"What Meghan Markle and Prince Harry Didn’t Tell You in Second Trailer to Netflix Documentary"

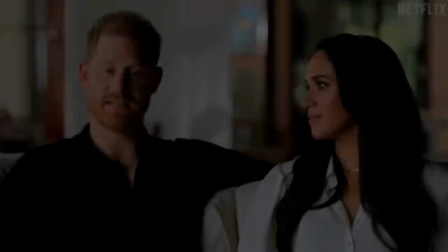0:00 Everyone in the world knew where we were. To see this institutional gaslighting.
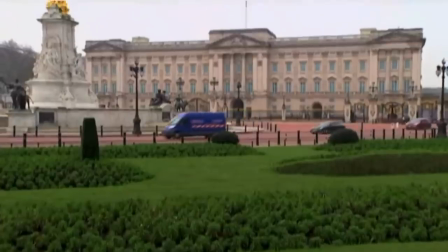0:04 How does the second official trailer portray Meghan and Harry? And what does this portrayal tell us about the message of the documentary? I'll approach this question from a linguistic and audiovisual point of view. This means that I'll be using concepts from linguistics and film theory.
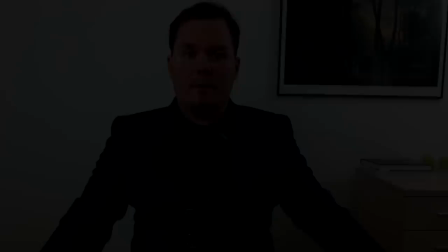0:23 I hope and think that you'll find this video very useful. You can support this channel by liking the video and subscribing if you're new. Also, what do you think about this documentary? Let us all know in the comments. Let's get to the spicy stuff, starting with ancient Greek. A trailer is a so-called paratext. In Greek, para can mean around, and that's exactly how we should think about paratexts. They're circling around the main text without being the main text.
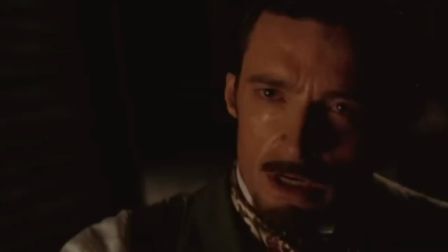0:56 The main text can be texts such as movies, documentaries, or books, the final result, so to speak.
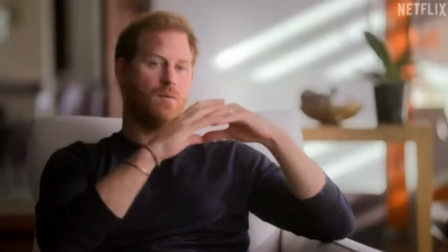1:04 Paratexts are associated with, but distinct from, the main text.
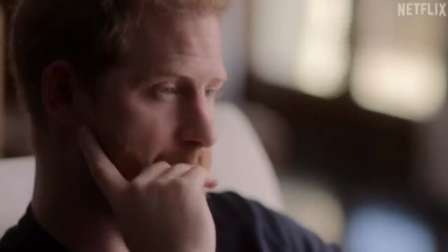1:08 Paratexts say something about the main text, and thus guides the viewer's perception of it.
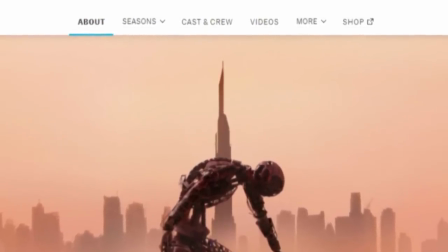1:13 Other paratexts include official websites, merchandise, press releases, behind the scenes, and title sequences.
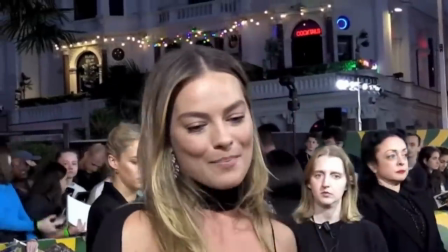1:21 Even events are paratexts, since they're part of the advertising for the main text. In short, a paratext can be understood as advertising. Trailers set expectations, and they have to be consistent with the genre of the main text. Otherwise, audiences will be displeased with the main text once they watch it. For example, there can't be any disparity between music and genre.
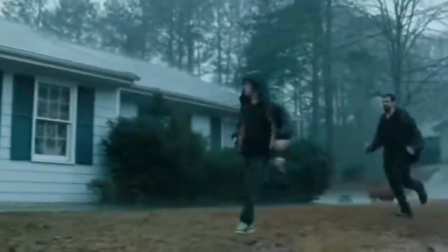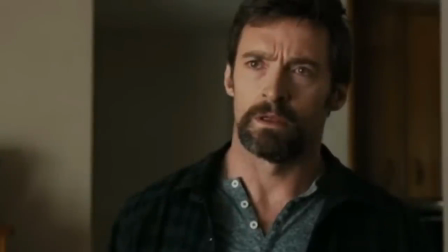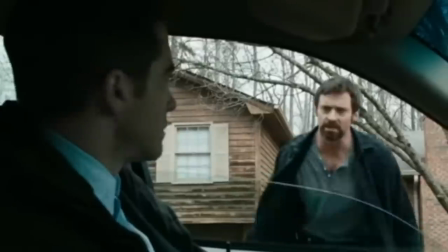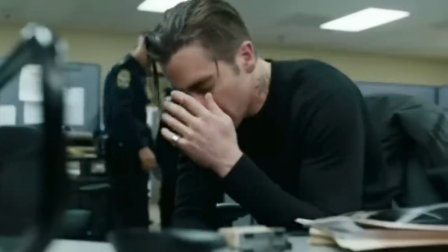Let's analyze the second official trailer for this meaningful documentary and consider the concepts mise-en-scène, sound, and cinematography. These three work together in guiding the viewer's attention and shaping his or her experience right from the beginning.
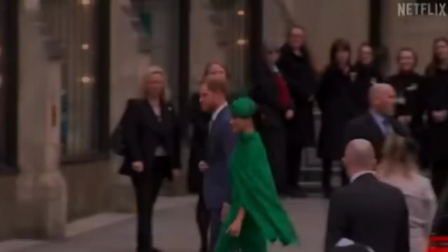2:22 I wonder what would have happened to us had we not got out when we did.
The music is in minor key and has a thoughtful feel to it.
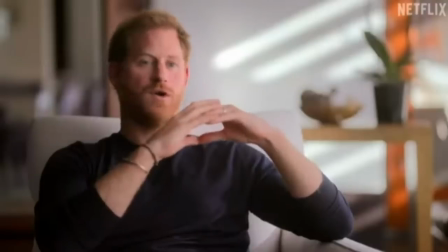2:29 This is consistent with Harry reflecting on what would have happened to them. He's seen in a medium shot.
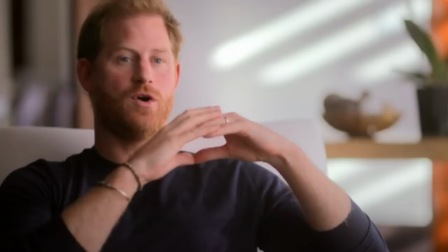2:36 Medium shots can allow us to see a person's hand gestures. Harry's hands are close together, signifying set thoughtfulness, but also overview, as if he has the overview and the energy to reflect on the past.
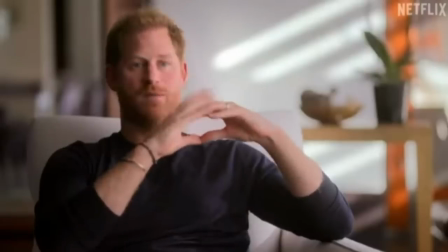2:50 In terms of mise-en-scène, the background's very blurred. Blurred backgrounds are used in order to bring attention to the person speaking. It's the filmmaker's way of convincing us that what Harry is saying now is very important.
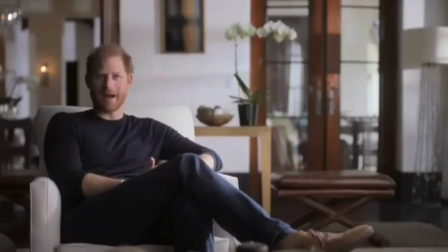3:04 We can contrast it to this medium long shot that allows us to see more of the homey surroundings.
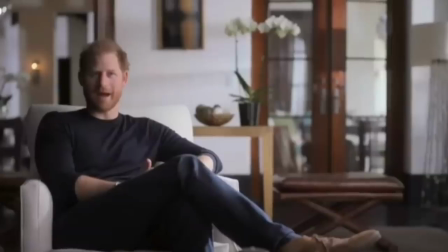3:12 While still blurred, there's more space for the viewer to metaphorically step into the frame.
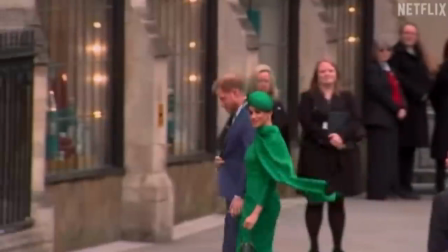3:18 Linguistically, Harry uses collective pronouns.
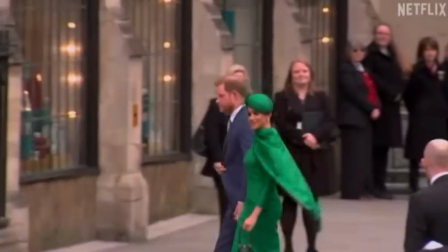3:21 He says us and we, making it sound like a shared decision, showing that he and Meghan are a team, supposedly.
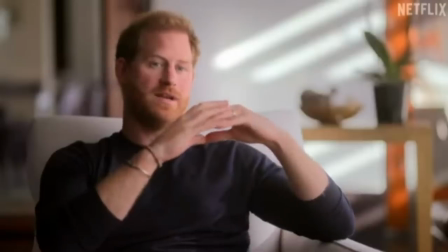3:29 However, he doesn't say leave, he says got out, which makes it sound more dramatic, like an escape.
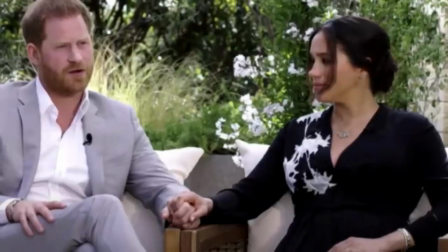3:35 This dramatization favors the narrative they maintained,
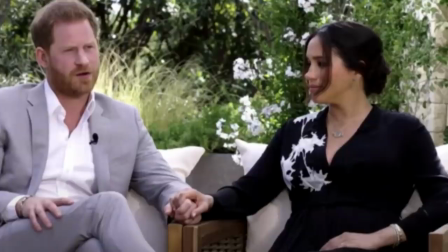3:39 that circumstances forced them to make this decision, and thus, that they haven't done anything wrong. These trailers and the Oprah interview are devoid of personal accountability. It's a consistent victim narrative.
Our security was being pulled. Everyone in the world knew where we were.
In theory, close-ups not only bring us close to the protagonists, at least who the filmmakers want us to perceive as protagonists, but they also bring us closer to their feelings and minds.